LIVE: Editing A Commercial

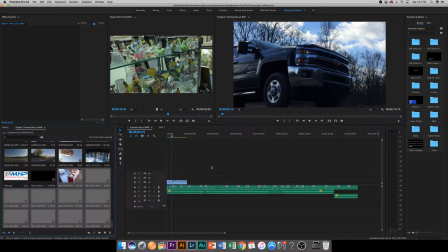And sometimes you miss a couple files, and I'm sorry about that.
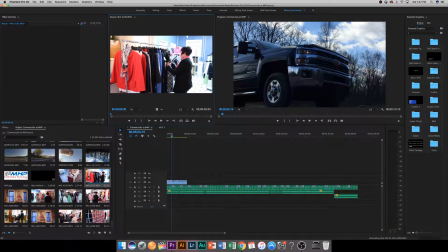But we really do try hard to. I try hard to get things ready before a live stream, and it almost never works out perfectly. Let's see.
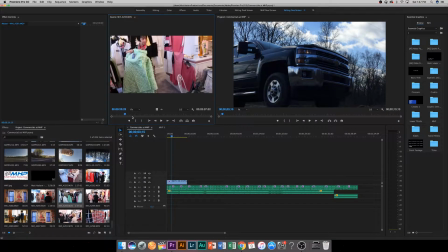Okay, so I was looking for another shot, but I actually really like this.
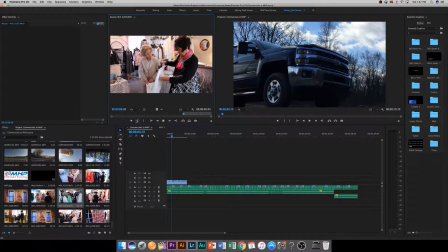I'm not too worried about the audio.
Well, this is a 12. Oh. No, it's not. It's not real short. It's not real short. Oh, okay.
Okay, so I really like that shot.
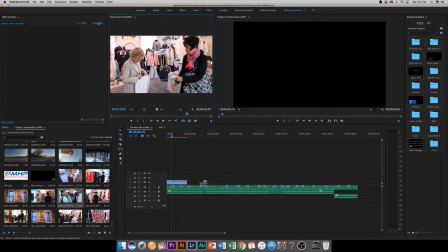I'm going to bring that into the project.
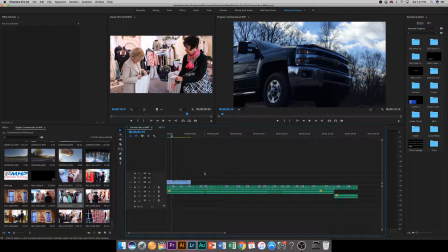And by the way, what I'm doing here, for those of you who are just joining us, because this is a live stream, not just the rebroadcast. Here at Madhouse, what we're trying to do is we're trying to get
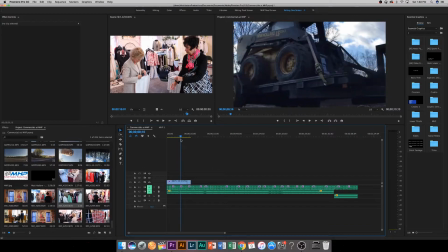a bunch of like just regular footage of just a bunch of different things to showcase in this commercial,
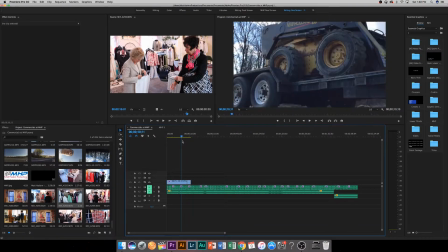and then we'll edit down from there what we're actually going to use and where we're going to put it in the actual commercial.
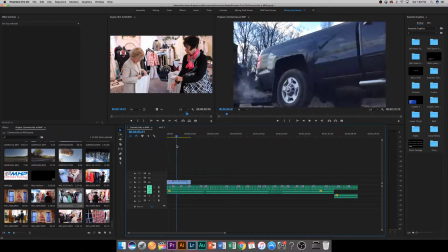So, like for instance, it's really weird because we have so many expensive cameras here at MHP.
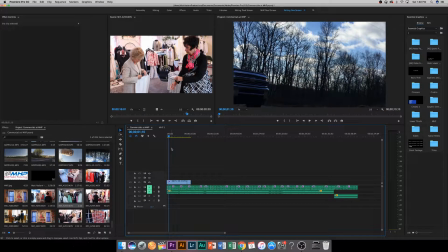We have you know, this is something I've talked about on the show before in like a Q&A or something like that, but we have, 10 cameras that we shoot with on almost every production, well, I would say most productions we shoot with 10 cameras.
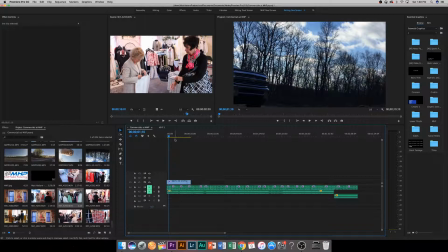And what's weird is the fact that this shot right here, which is probably like one of the cooler like shots that you can get of a Chevy truck for a commercial,
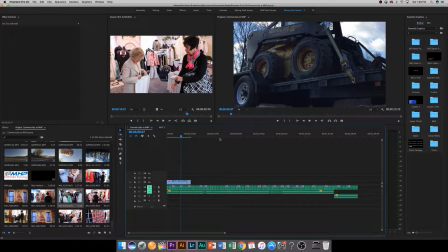pulling a New Holland, thing, which, I mean, in a truck commercial, you really want to showcase that, oh, this truck is really strong,
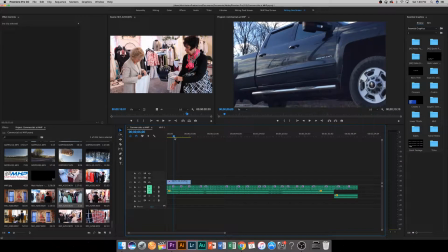and, that's only a 2500, so it's not the most powerful truck in that series, but yet look at what it's towing, It's towing this big trailer with this uh, Kubota?
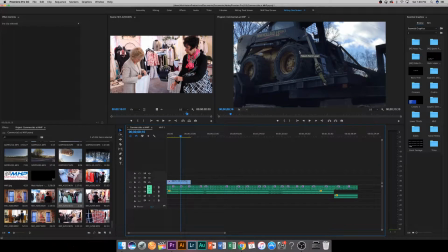No, not Kubota. But construction equipment on it. I cannot think of the word, and I know my father's in the construction industry. I should know this. And I've actually used those before.
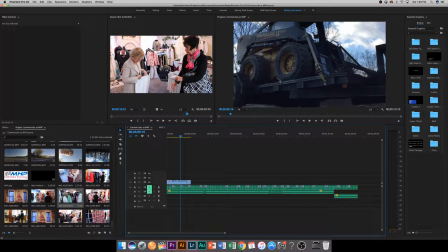I should know this. I don't think I might have driven one. But I should know that regardless.
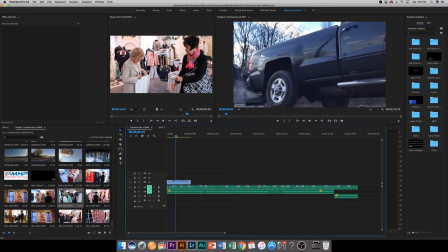But we want to show that, hey, this is pulling such weight and it's only a 2500,
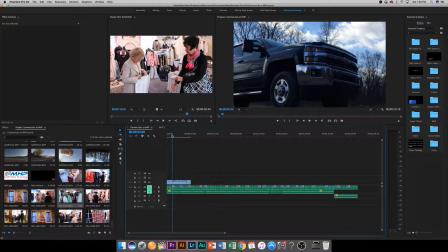and so, and look how beautiful it is. And I mean, it was a perfect shot for us, but believe it or not, this was shot on an iPhone. So we have all these really expensive cameras, and then this was shot on an iPhone, which is crazy,
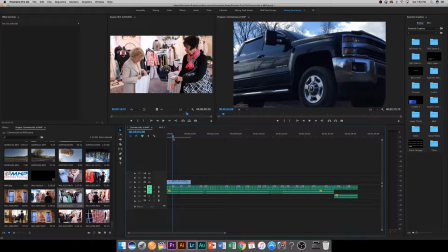One of the better shots we've gotten of trucks.